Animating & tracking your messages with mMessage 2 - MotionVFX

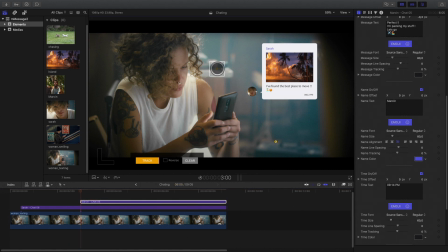will adjust a tracker position at the same place from the previous element and press track to
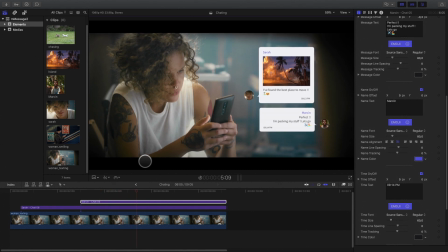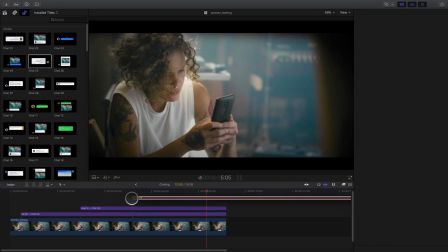conclude the exchange I will add the third message like
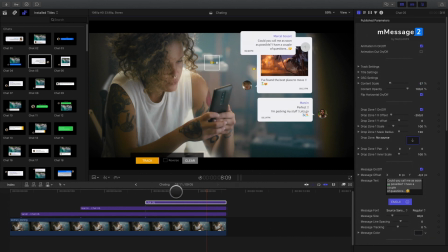before we track the element change
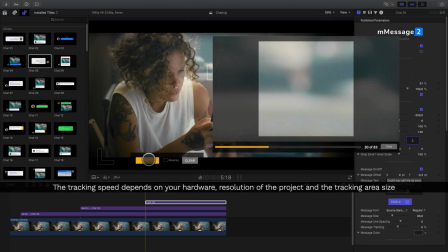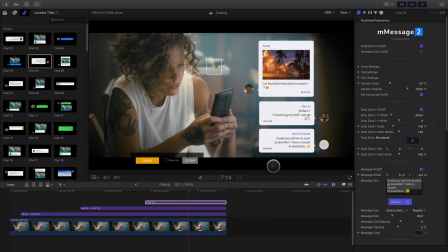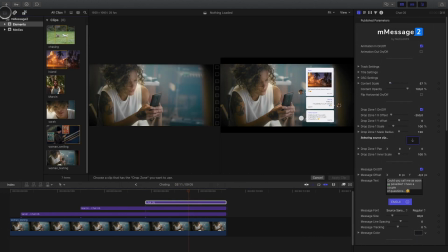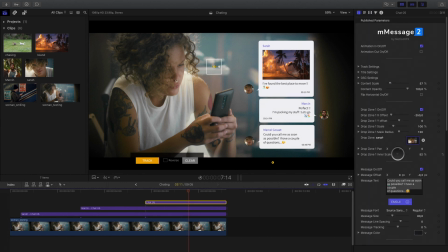the name and the hour but
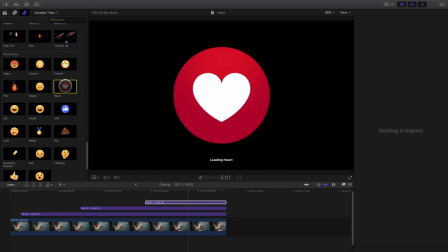I will remove the text and replace it by an animation from the icon reaction available in MSH2.
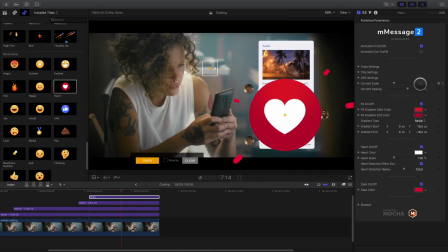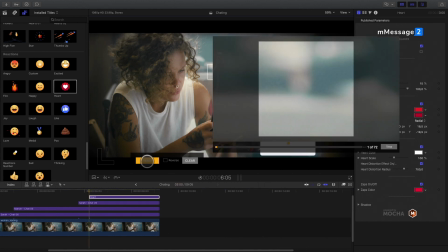I will need also to track these elements. Let's see the result.
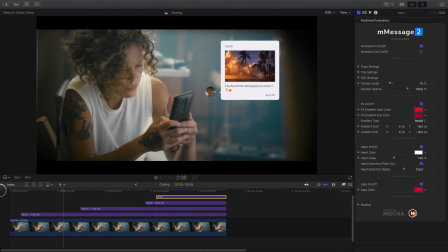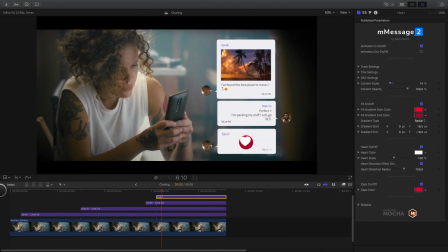To polish the overall effect I will do some color correction using MFIM Look.
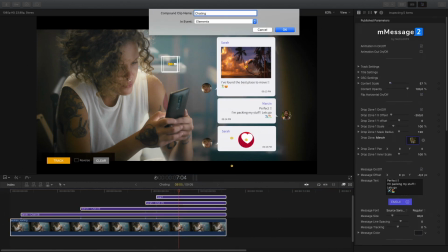So first I will select all the elements and create a carbon clip. In In the effect library, I will go to the MFIM Look folder.
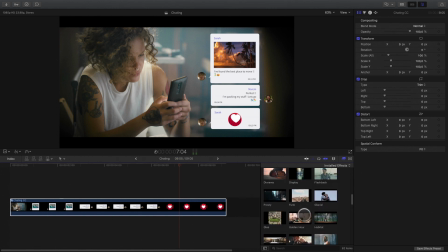To preview each preset, you just have to skim the thumbnails.
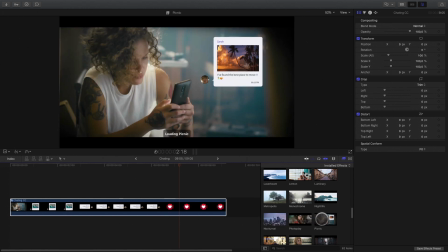I would like to add a warm atmosphere, so I will select the Picnic preset. I will customize some parameters.
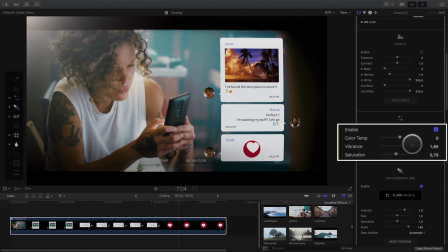First, I will reduce the vibrance effect. I will also adjust the lens flare effect.
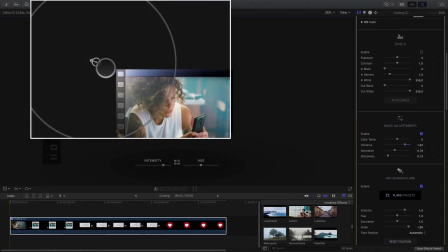I will lower it down a little bit.
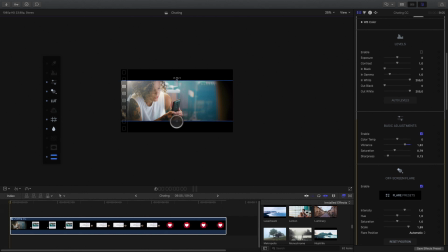I will activate and adjust the size of the letterbox effect in order to hide a part of the lens flare.
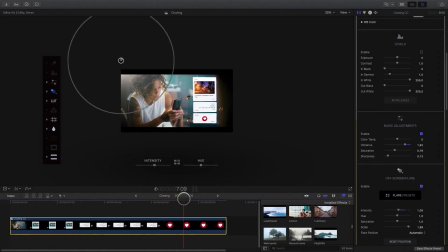I will reduce the intensity of the lens flare. By adding some grain, I will have a better integration with the messages and the video background.
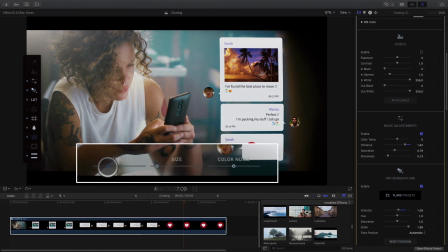I will reduce the intensity and the size of the grain.
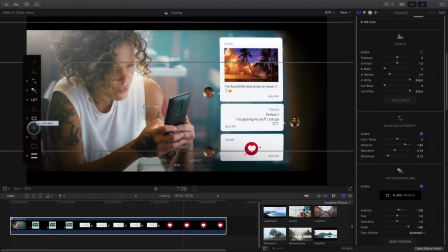I will also quickly adjust the lens blur effect.
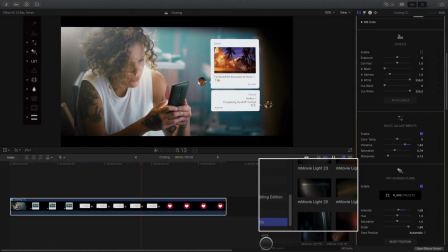To complete the color grading, I will add elements from M Movie Lights. it will add some atmospheric lighting for a better cinematic
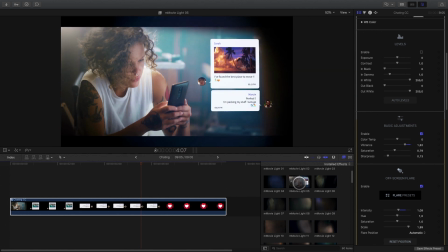result there are 60 presets available here
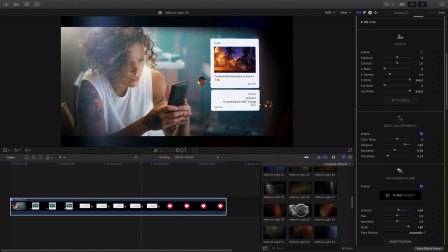I will select this preset as it will add some light on the right side of the shots like this many
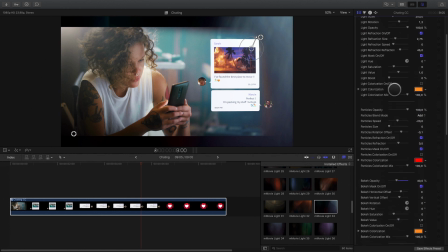parameters are available in the inspector as you can fully customize the effect you have
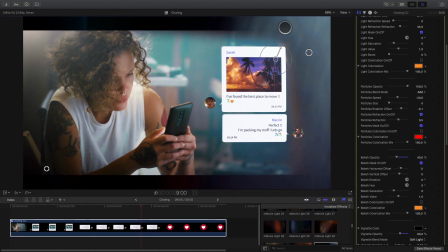also access to some parameters directly inside the viewer with the on-screen controls I
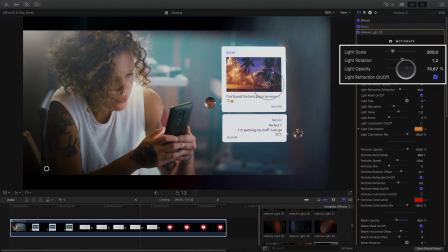will reduce the opacity the